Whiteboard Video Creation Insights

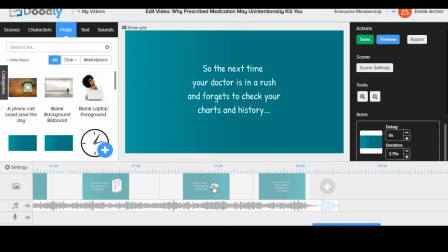(4:14)
That would be the application, or the ask, the call to action, and that always comes at the end.
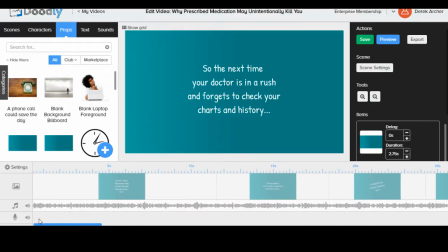(4:21)
Although you can give a mini peek, if you will, to your call to action at the beginning, and many people say that mini call to actions towards the beginning of your video are better, because then the viewer knows kind of what to expect when they get to the end and whether or not it's going to be worth their time to continue to watch your whole video.
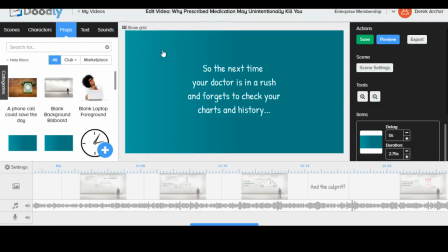(4:40)
So this is a really good example of how to storyboard. So let's go ahead and actually hit save, because I did delete that one scene, that one character. So there we go, we saved that. Come back to videos here.
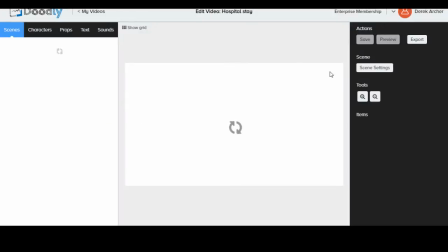(4:52)
Now you'll notice that on these ones, even though you added in the color on these, which I appreciate color, the colors aren't great colors.
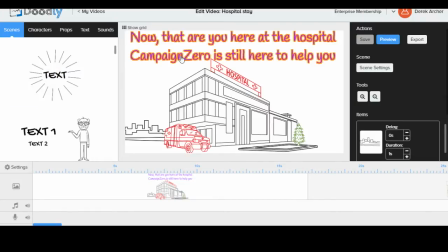(5:00)
They're not complementary colors. So no one really uses purple and red except for the British. You see that in the Virgin Atlantic, the Virgin the UK Virgin Airlines.
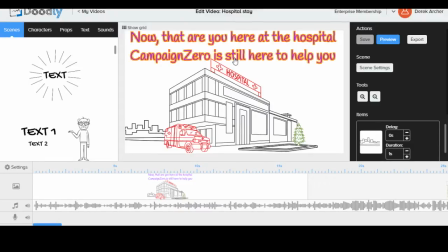(5:13)
They use the purple and the red, and it kind of clashes, and that's kind of what makes them stand out because they're like, oh, we don't really care, we're British. But it just doesn't look that great to have those kind of colors here. And then the white backgrounds tend to be a little bit more cliche, not as fun to watch.
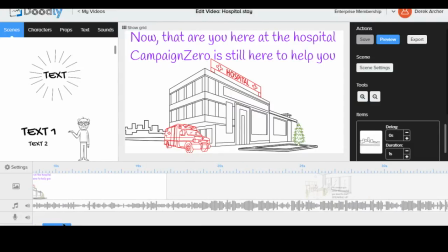(5:31)
So that's why I try to avoid playing with pure white backgrounds as much as possible. Just add a little bit more elements to the scene. The story here wasn't set up very well either, because Campaign Zero, I mean, that's what you open with,
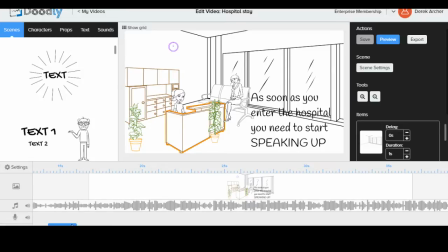(5:44)
is talking about Campaign Zero is here to help, but then you don't talk about Campaign Zero at all throughout the rest of the entire whiteboard video. So it's like, okay, I don't know who they are, I don't know what they do, I don't know why. And then you kind of jump in here and start with some of these phrases like, as soon as you enter the hospital, you need to start speaking up.
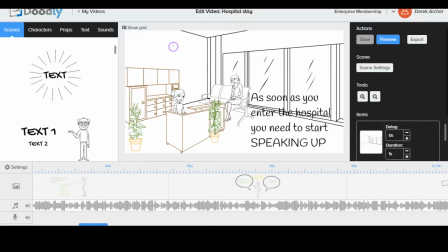(6:02)
And instead of it being ingratiating and appealing to a viewer, it's off-putting because it makes me feel like I'm on the defensive. Like, why do I need to start speaking up right away? What's going on? Are hospitals really that bad?
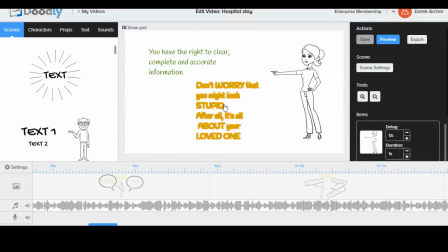(6:14)
Are they wicked? Are they sinful? They're evil. I need to avoid them. And then like kind of using words like worry and stupid and things like that. It just doesn't really give me good warm fuzzy feelings as the viewer watching the video.
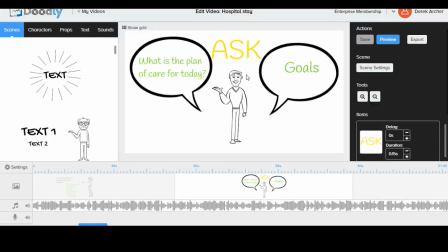(6:29)
And then we kind of do this whole thing about asking and plan and goals. It just feels like you're trying to pack a lot into a video. A video really needs to zoom in on just one small little element, tell that story really well, and that's it.
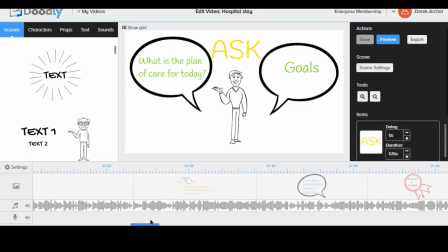(6:44)
Because all you're really trying to do is build trust, build goodwill, build favor from a viewer, and you got about 8 seconds to do that. That's why the opening's so important, and just how you tell your story is important. So we call that a hook, right? Your opening has that hook. It has that compelling message to get them to keep watching.
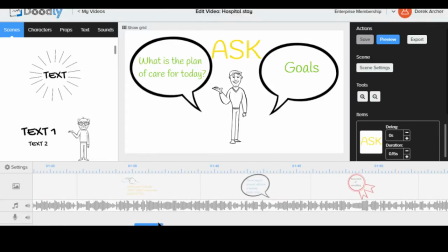(7:03)
If they do watch your whole minute video, whatever it is, I think really the target should be a minute or less. As general rule, then you're going to have that goodwill and trust built with them. They're going to want to read the article. They're going to want to go ahead and dive into some of your other content.
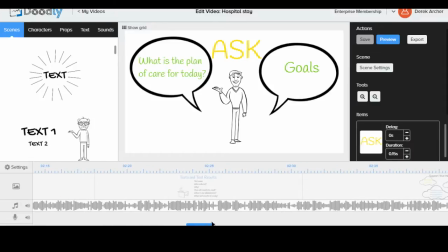(7:18)
They're going to want to go ahead and download your graphic, your infographic, or the guide that you keep talking about in your video. But as it is with this video, like honestly, I didn't even watch it to the end. I got to about like the minute mark and I was like, I can't take it anymore, because it didn't really have much rhyme, reason, or purpose to it.
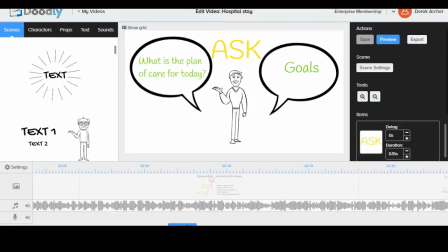(7:36)
I didn't know what the story was about. It seemed like there was a lot of stuff coming at me from different angles, a little bit about Campaign Zero, a little bit about talking up, a little bit about goals, a little bit about being prepared, and I just didn't really know what to do with it.
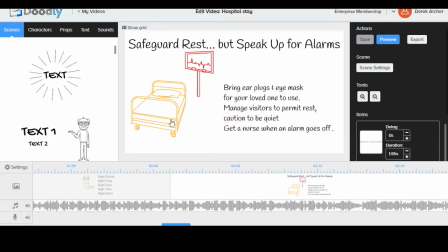(7:51)
And so and then the using colors just to use colors isn't that great. Like, colors need to help tell that story and have a role to play in that story. So red often conveys feelings of like anxiety, caution, danger.
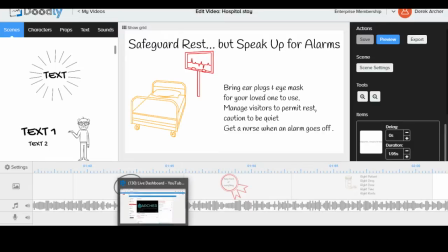(8:08)
Blue conveys feelings of warmth and trust. Green conveys feelings of peace and even money.